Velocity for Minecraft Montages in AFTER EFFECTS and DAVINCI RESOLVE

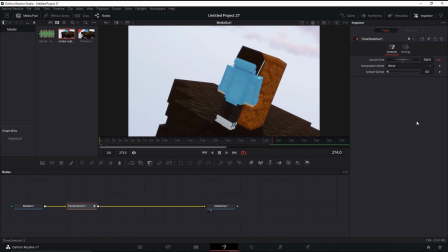[4:12]
it goes from source time 2.9 all the way to source time 760 in this much time, in like 6 seconds,
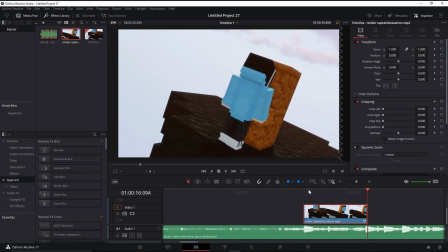[4:22]
I think. Let me check again.
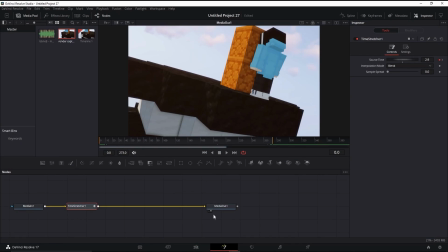[4:27]
Yep, around like 2-3 seconds. All right, perfect. So essentially, I set the keyframes throughout 3 seconds to go around from this part to this part.
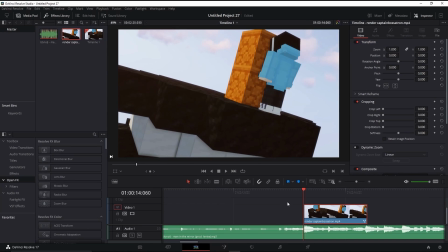[4:37]
That's how time stretcher works. Now let's see how this looks.
A man in the mirror that I'm proud of.
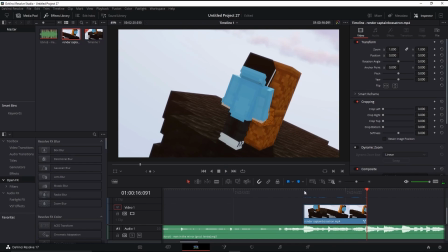[4:43]
Just saying, it can take a while to load. So basically on the timeline, it will not look perfect.
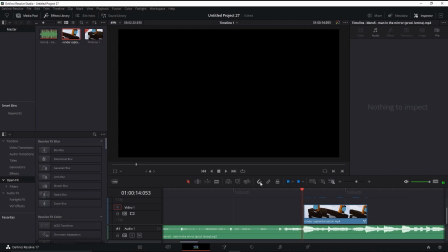[4:49]
It will look choppy on timeline. But like when you render it, the final project, when you export it, it will be clean. Like it will not have any like lag or whatever. All right,
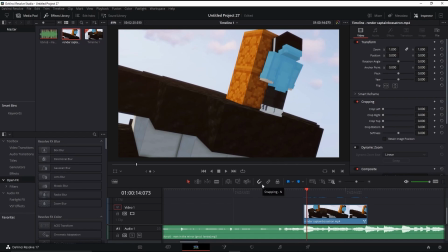[5:00]
so you want to do that very like clean movement, how it like speeds up and then it slows down, then it speeds up again. How you want to ramp the speed for clean velocity.
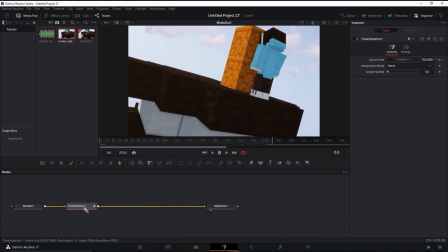[5:10]
So what you want to do is click this again, open Fusion, and click Time Stretcher and click on Spline. That's how we're going to adjust the velocity of this. So now what you want to do is click on Source Time. So then you should see the two keyframes here. So now, because this is a lot of time, I'm going to do this.
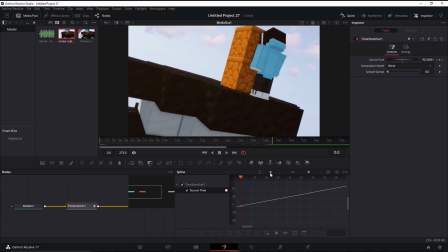[5:28]
I'm going to set this thing down, and I'm going to set this thing down. There, so now I can see these two keyframes a bit better, but I'm going to set them even more down so I can see them even more clear. Alright, there we go. That should be very good. Just adjust it to however you like.
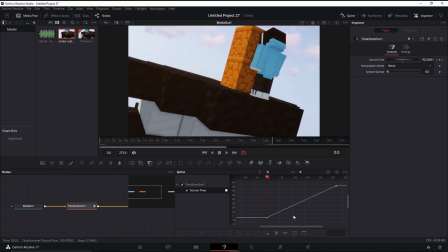[5:44]
This is how I like it. Alright, so now we want to click. This is the very first keyframe. These are our two keyframes that we set. It's basically a graph editor. So you click this thing right here, and you'll see this thing. Another square, which is basically a thing you can use to adjust it. So now what I'd like to do is I would move this like this.
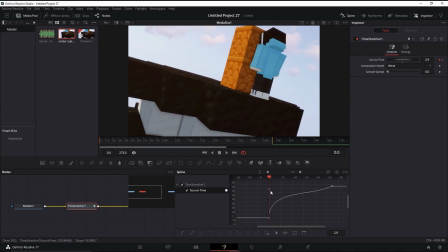[6:04]
And I can see we are ramping the speed a bit. So now this is set to an ease out.
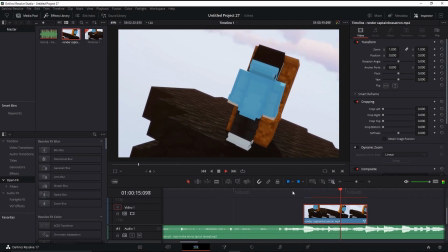[6:10]
You can see there's a big difference.
In the mirror that I'm proud of.
There's a big difference in the time.
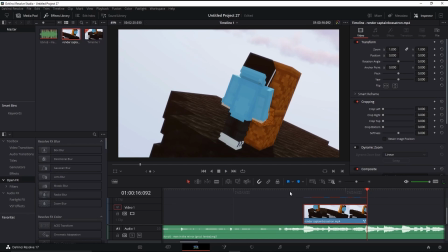[6:16]
So now what we want to do is we want to ramp it so that it speeds up and then it will go to the bass drop and it will come to its max speed and it will end the clip. So how we do that,
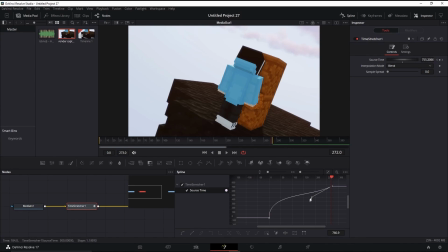[6:25]
we click this keyframe here. And then we'll move this thing down like this. And this is the curve that you should really have. This is like the basic curve in most advanced edits these days. So now let's just play this back.
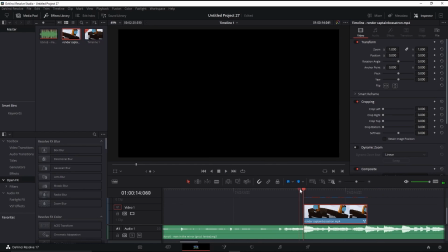[6:41]
Perfect. All right, let me just do this again. Let me just let this render a bit.
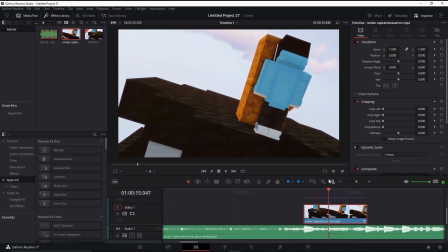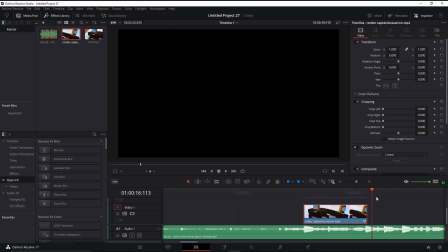[6:54]
So as you can see, the speed is definitely ramped, and it speeds up here, and it slows down, and it speeds up. Perfect, that's what we want, and it makes a really, really nice, subtle cinematic.
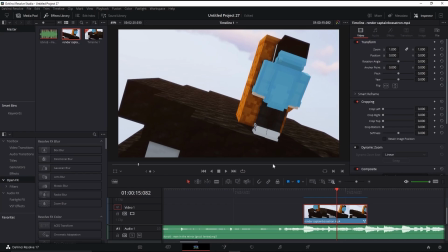[7:13]
So, you can play around with this to however you like it.
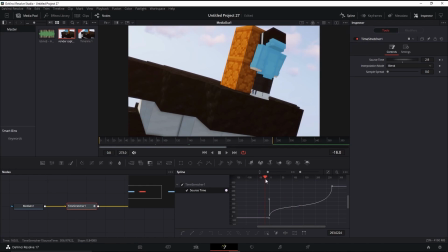[7:17]
So, if you want to, you can like move this down, so then it will be less impactful of a scene in the mirror that I'm proud of.
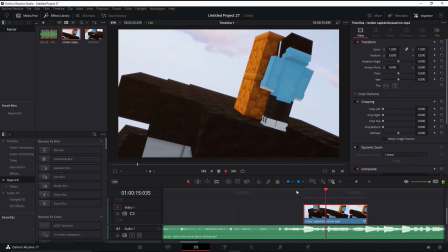[7:25] At the start, a man in the mirror that I'm proud of.
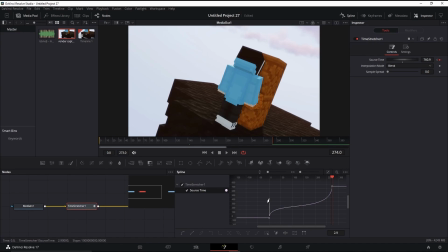[7:28]
Like some people prefer that, Derpel did that, but for this tutorial I prefer it to be more sharp, so I'll keep it that.
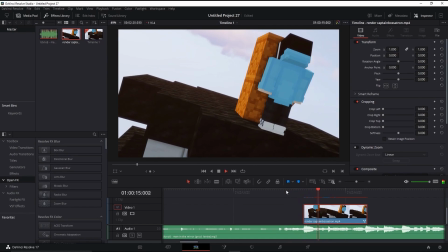[7:35] A man in the mirror, see a man in the mirror.
DaVinci sometimes is so annoying.
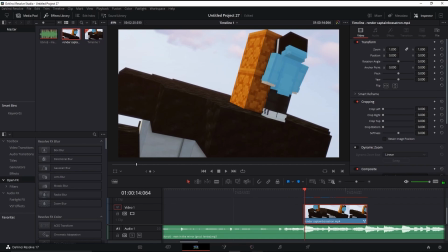[7:41]
It doesn't render the timeline that good, so that's why I use After Effects.
A man in the mirror that I'm proud of.
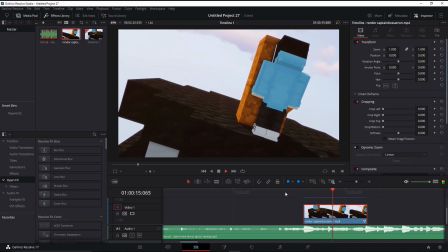[7:48] See a man in the mirror that I'm proud of.
Looks clean.
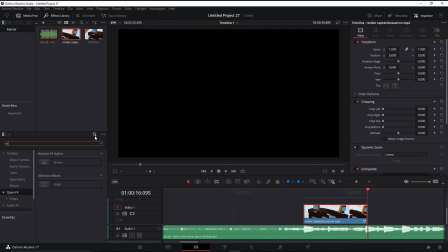[7:53]
So then you can also add RSMB, which is literally motion blur,
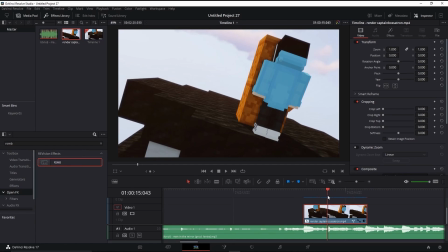[7:57]
but I don't like using it anymore because I don't see it that effective these days. So that's why I use pixel motion blur on AE, on After Effects.
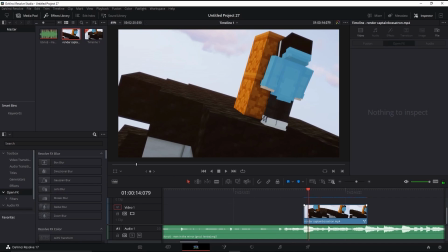[8:09]
But that's how you do the clean velocity. Now I'm going to switch over to AE to show you how you can do this. Alright, so new composition.
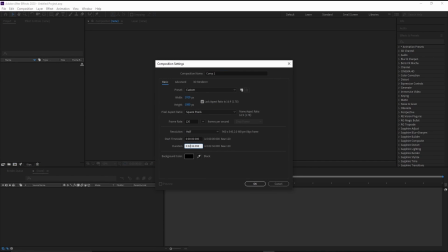[8:18]
Let's set the duration to around 2 minutes and 36 seconds.